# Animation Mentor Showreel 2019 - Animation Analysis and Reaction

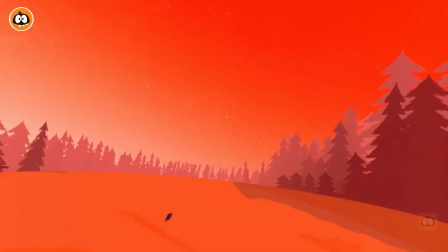[0:00]
Welcome back to another animation analysis, and this time we're going to take a look at the student showreel of 2019 from Animation Mentor.
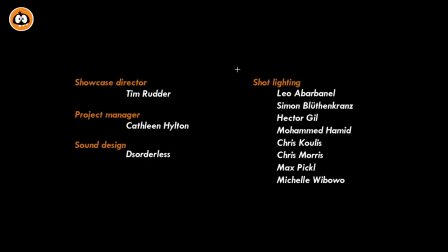[0:07]
Right off the bat, I love the look, and if you are fascinated by the renders the way I am, they are right there in the credits, amongst other people, of course, in the credits,
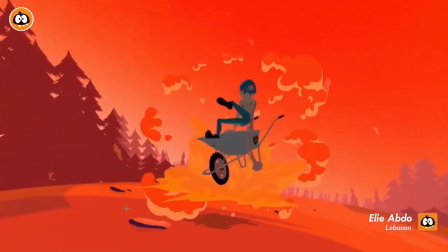[0:16]
but I just love the look already. There's a lot of cool stuff here in terms of the weight.
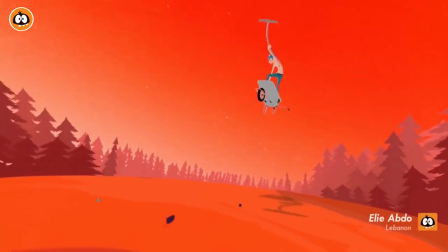[0:22]
Right off the bat, you can tell the timing's great. The sense of weight is great.
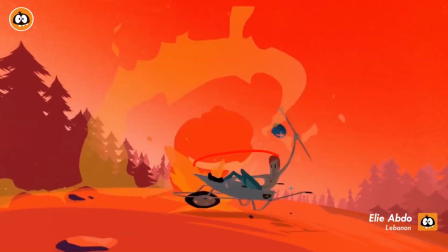[0:28]
Nice poses. Love the squishiness and the stylization of the prop and the character.
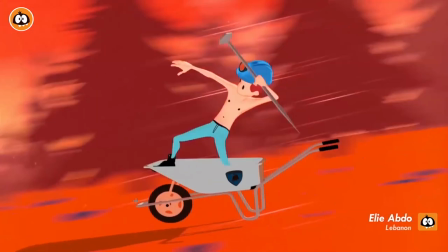[0:34]
I'm gonna switch colors here. This is really cool too.
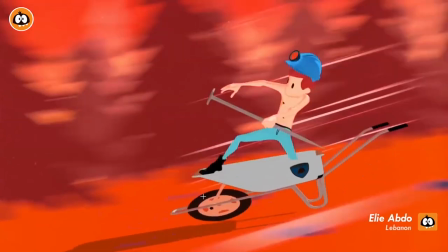[0:37]
You got the cool impact of this on the ground, your squishiness in the wheels, but it does impact the character, including the helmet there.
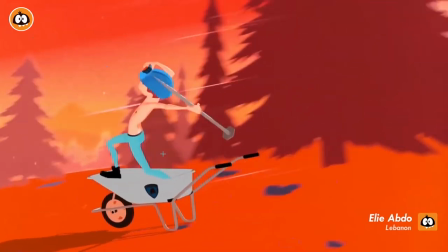[0:46]
It's very cool. And again, clean poses. Look at that.
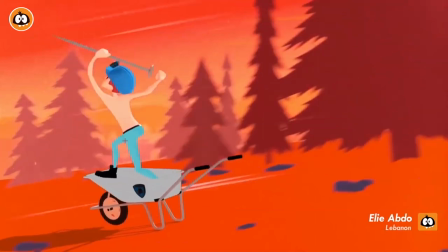[0:51]
It's nice. It's very cool. Love that shot.
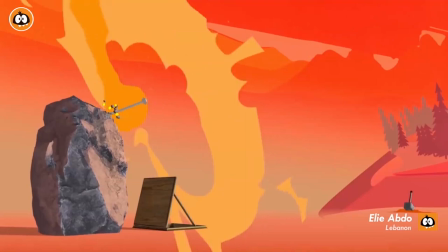[0:56]
I'm always a big fan of props and little set pieces interacting and animating.
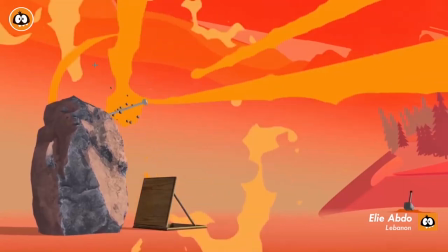[1:01]
You can see the little bit wiggling this. Of course, the effects here are awesome. I love all this.
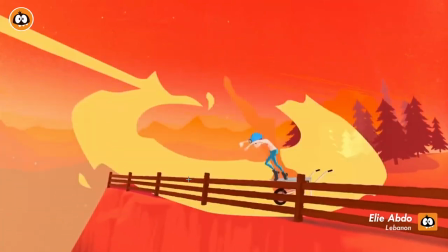[1:06]
That's really cool too. I love the timing of this. Really nice clean poses.
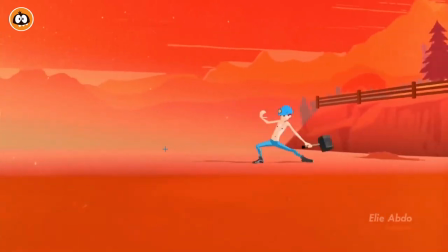[1:16]
That's really cool too. Look at that. Come on. I know this is going to be like half an hour for me going, come on.
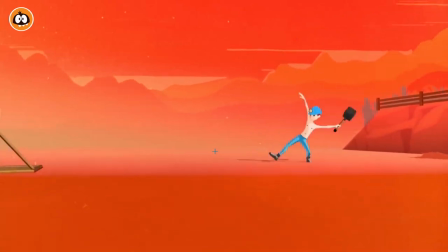[1:21]
But love the poses. Love the timing. Anticipation of all this.
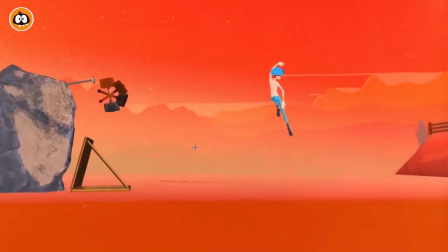[1:25]
Look at that. Beautiful shapes there. Bow, bow, bow, bow, bow.
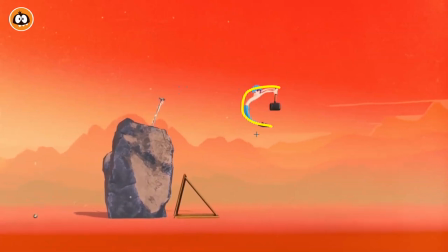[1:30]
Everything that's going on in here catches that again. Look at that. So cool.
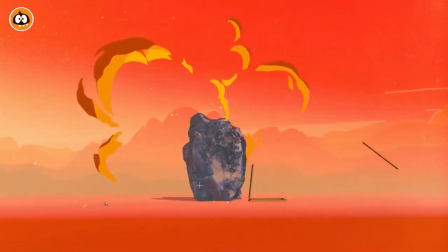[1:36]
All those effects. I love this. Such a cool look. It's very cool.
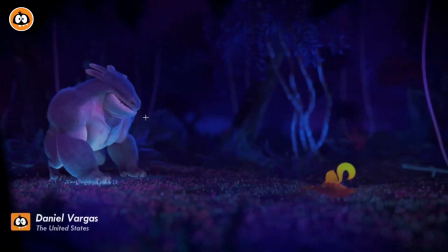[1:42]
Then off the bat, this one too. Big fan of the look. Now, I say in previous clips that you should not focus on the render. The animation should be awesome. But in this case, the animation is already awesome. And here's a great example of showing what you can do with great animation when once you add set pieces and lighting and sound effects and music.
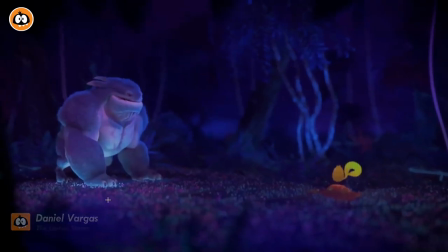[1:59]
It's so great. But let's go back to the animation. I love this here.
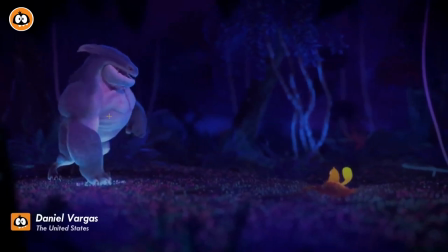[2:03]
This is a really cool moment of just having that kind of a creature-y beginning pose.
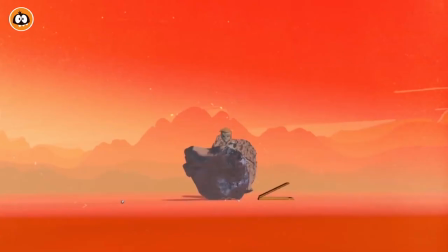[2:08]
I love that it doesn't go straight into this, that it has just that moment. Just love that.
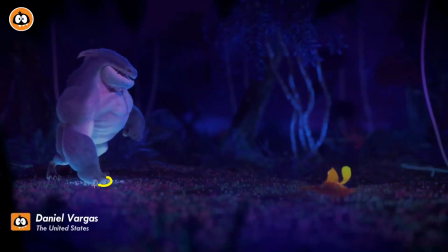[2:15]
I just love that. Character goes back. You got changes in the fingers here. Getting into this.
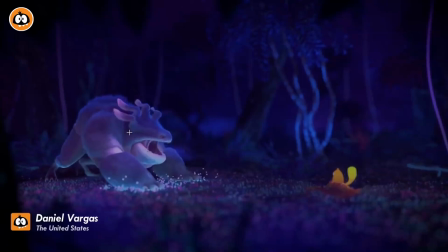[2:21]
I love all this too here. The that. Look at this. I love that ripple in here.
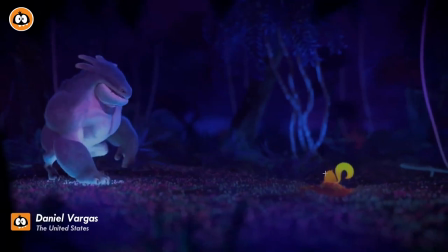[2:31]
Great mechanics. There's a lot of this that I really like in terms of just showcasing what's going on with the nice, clean, separate colors.
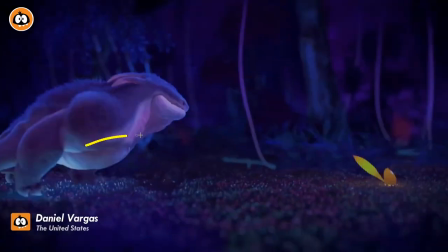[2:37]
I love that beginning anticipation pose. I love that you have very complicated mechanics where the camera pan allows you to do all this.
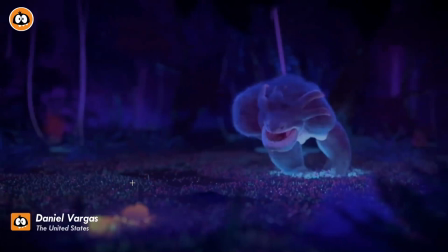[2:45]
A lot of times, mentors and teachers, I'm guilty of this as well, we kind of recommend the static camera so you can just focus on the animation.
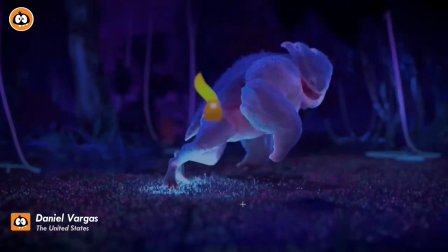[2:52]
Because camera work is complicated, it's difficult, it's not an easy thing to do, and CG cameras can always look very static and complicated.
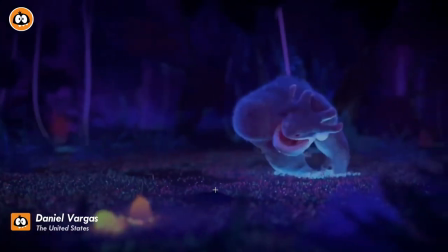[2:59]
Not complicated, but just not, you know, kind of clunky. But this is really well done, and it helps because it gives room for the character to go somewhere.
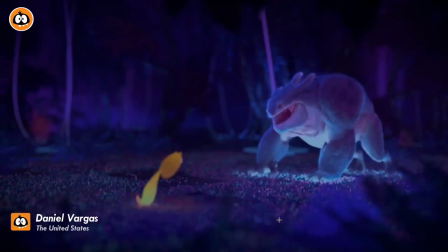[3:07]
And again, I love the mechanics, I love the sliding of this. Very cool.
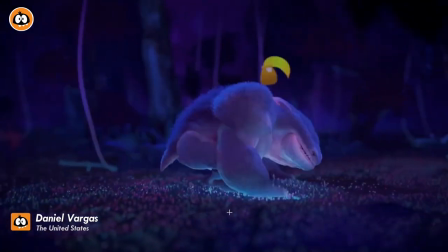[3:13]
And this is going to be just me just gushing all the time, but I just love everything about this shot here.
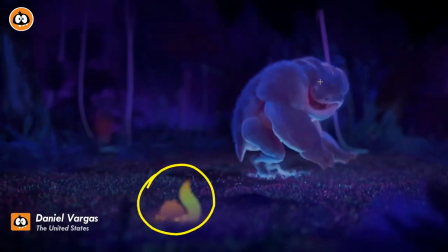[3:20]
It's very cute integration of this cute character with that. I love the constant focus on this with that pose.
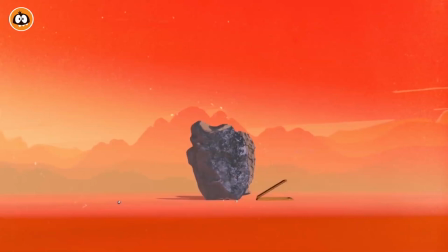[3:26]
It's very cool. Just in general, the posing, the contrast, the timing. Let's go back here. Sorry, it's a long clip, so when I screw up, it goes all the way back.
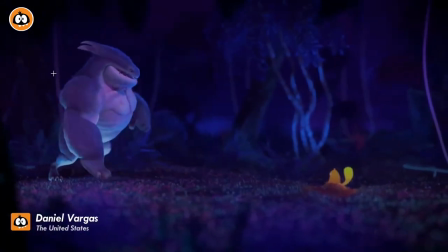[3:35]
I think it has really good rhythm too, where it's a bit slower. It gives us enough time as an audience member to know, understand where they are, know the characters.
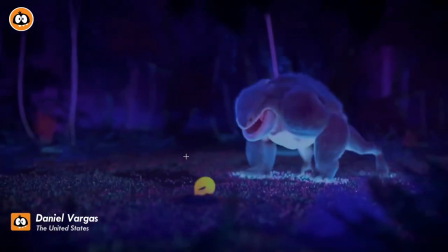[3:44]
Then you got a really cute and complicated movement over there, which is very cool.
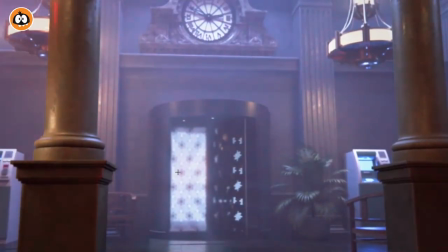[3:51]
Same for this one. I'm always a big fan of intros where something just kind of pops into frame.
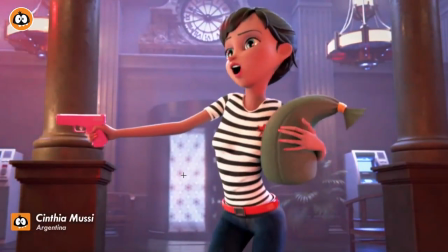[3:56]
To me, this could be a really cool first shot on the reel. But this one as well, I mean, all of these are very well done.
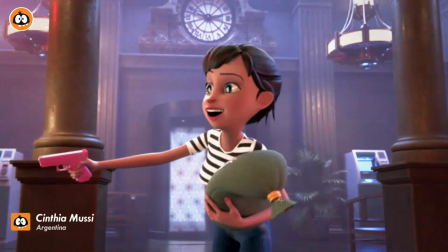[4:02]
I really like the different hand poses. They're very clean and very detailed, but the performance is great.
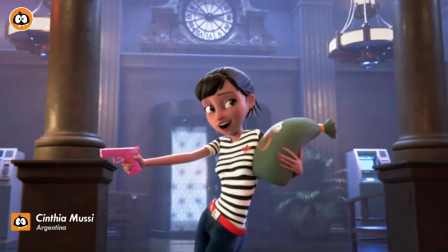[4:09]
The asymmetry in the face is great. All the movement in the body is great. The usage of space, look at that, it's a very appealing facial pose.
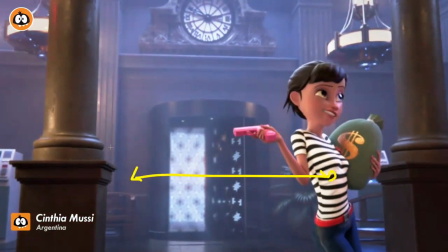[4:16]
I love that she uses space here. A lot of times students also kind of have a character in one place and it's kind of locked, like they're kind of afraid of showing weight shifts and mechanics, and it's kind of like that dreaded IK legs on the ground bolted down,
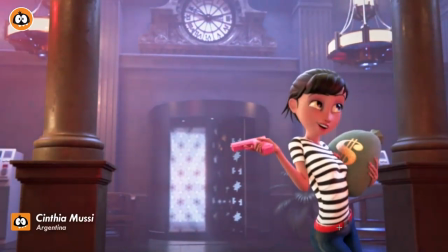[4:30]
they can't move. And it's a bit of a bummer because with this you could show off the weight shifts and the changes.
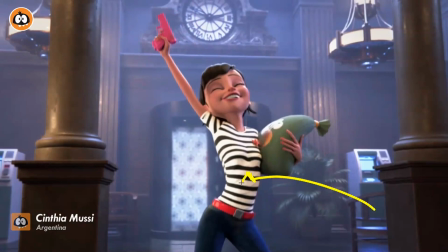[4:36]
Look at that, and you have opportunities to move big into a big pose. It's just great. Love always kind of little details and things like this. Big fan of props and using this again. Nice varied hand pose, finger pose here.
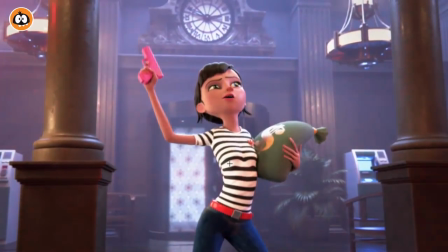[4:51]
Great weight, even simple things like an arm drop. It's a nice impact there, nice weight.
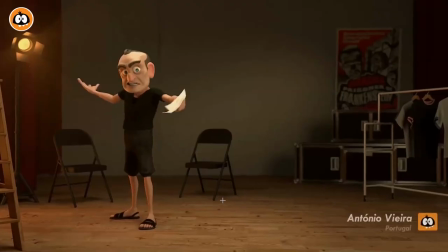[4:56]
It's Same thing here, character starting here in this place. Again, nice usage of the background and colors, giving you a really nice silhouette.
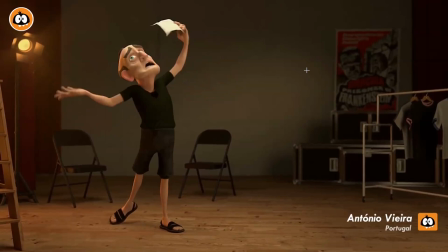[5:09]
I love all this too, because whenever you have someone on stage, right? So you give this poster, light, curtains, this. Okay, this must be an audition or he's just doing something for theater.
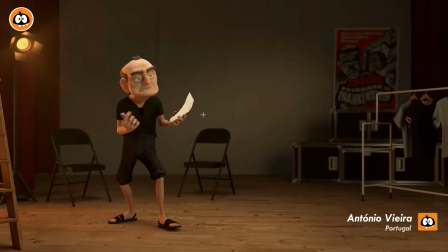[5:18]
Now, because of that, it allows you to go big and technically, in quotation marks, overact, but on purpose, which is great.
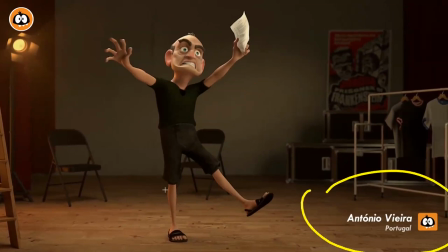[5:30]
Love this, just a great animation too. Also, names are always there. Very nicely done, nice finger poses.
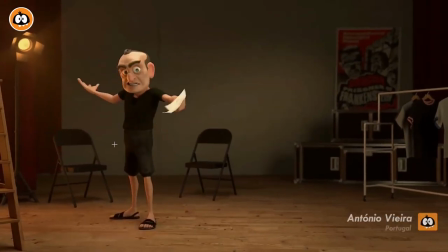[5:37]
Love the stiffness. It's also great contrast in terms of lots of arcs,
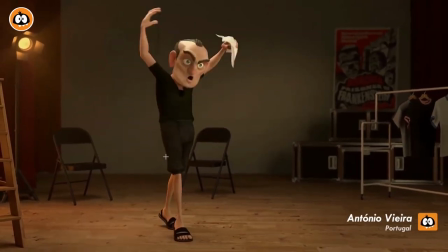[5:42]
like lots of fluid movements, and then goes into the stiffness.
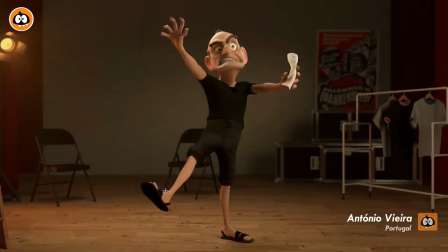[5:48]
It's just a nice contrast and really nicely done. Oh, this one's great too.
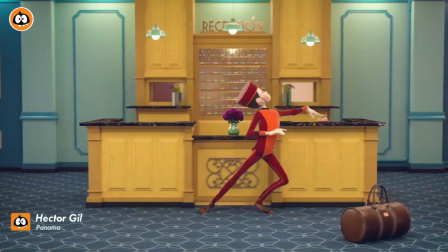[5:54]
I mean, I know this is going to be the whole reel is going to be this, but this is a good example of a static camera with a very flat perspective, which is used in a lot of kind of comedy, indie movies, stuff like that.
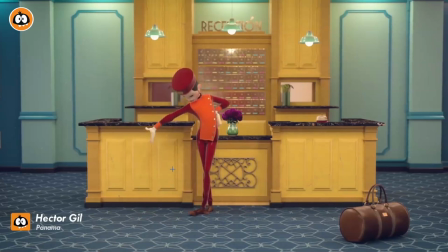[6:07]
It's almost like a Wes Anderson thing with that type of outfit and those colors. But I love that in this case, it works. You want a static camera because you got that entrance, which, you know, if you would pan over, it would kind of ruin the surprise.
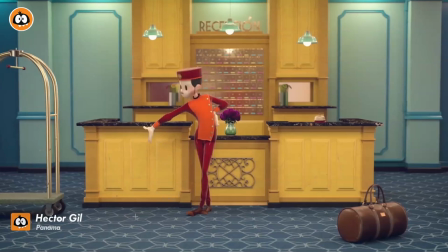[6:20]
So this is very clean too. Lots of exaggerated poses in here. Of course, usage of prop, which is nice.
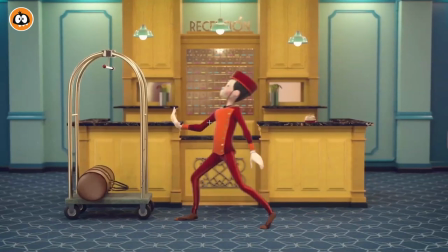[6:29]
It's like this reel is made for me. I love too that it's just someone taking the job so seriously, but to such an extent of just having fun with it.
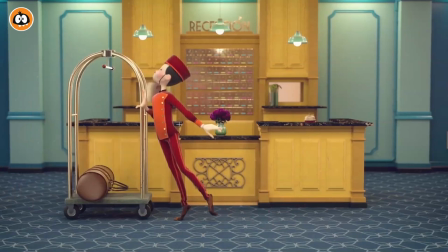[6:38]
But great stuff there too in details with the hat. And I like this.
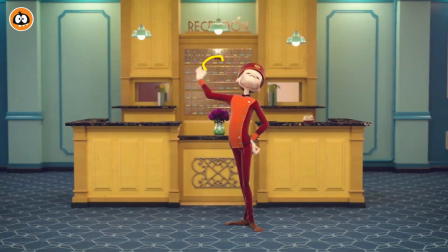[6:43]
I like that at the end, they got that little extra little thing here. Look at that. But then you can again showcase nice arcs and just like extra detail in terms of polish.
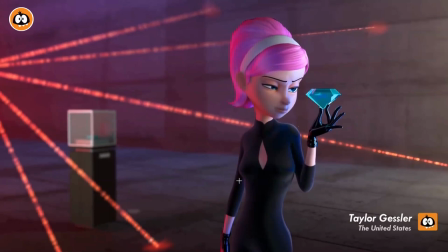[6:53]
Oh, it's great too. The color, I mean the rendering on this and the colors that helps with the silhouette and everything, it's just so well done. But I love this change of expression with the drop in the mouth. Get that squishiness where you can feel the cheeks coming down and the nose being pulled down.
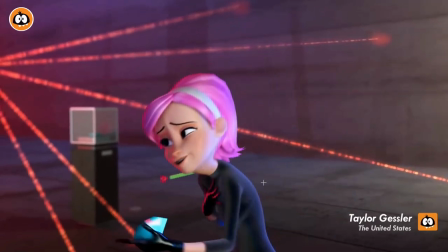[7:12]
So good. And then with that reaction, so good.
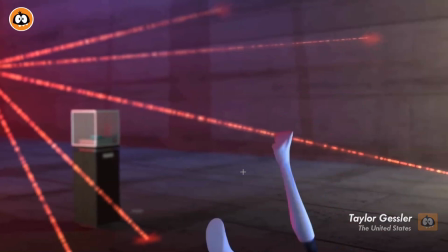[7:17]
What I like about this one too at the end is when her legs come up, you would think that, well, I'm going to do legs up and the legs drop.
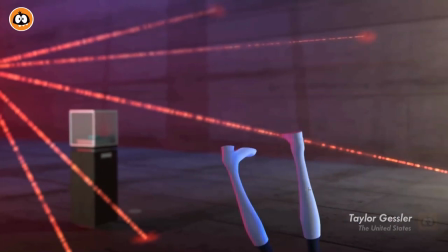[7:24]
But look what this leg is doing. Separate exit, separate timing.
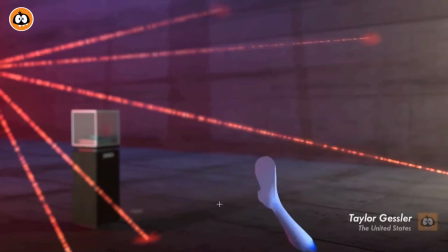[7:30]
And that is just that added little asymmetry, that little contrast. Let's watch this again here.
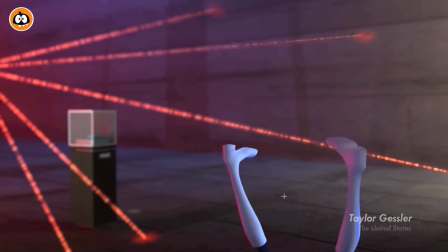[7:37]
So good. It just gives you that one little insight into the animator going, yeah, I know that I can't just go one axis up and down and repeat.
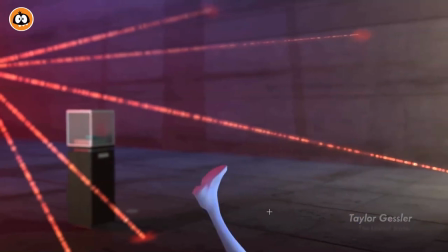[7:44]
No. I'm going to take care of every single piece of the body. Every body part is going to have its own movement, own timing.
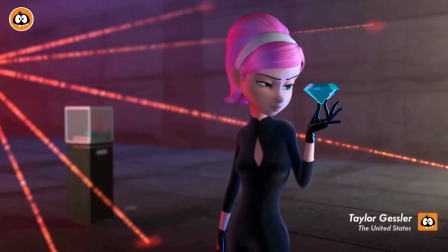[7:51]
Full asymmetry and contrast. It's actually when I saw this clip, this is one of the reasons why I thought, oh, I gotta talk about this because this is such a great example.
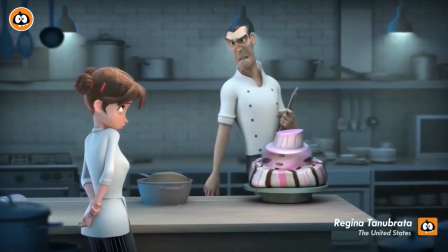[8:01]
Bang, beep, beep. Oh, so good. It's another great example of just a nice set, a nice look.
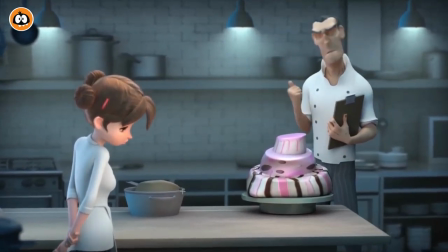[8:07]
I like that little ominous push in with the camera. But it's good focus in terms of characters.
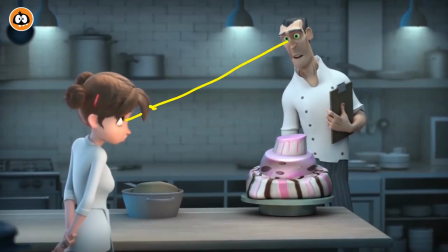[8:13]
You know, the eye contact is good.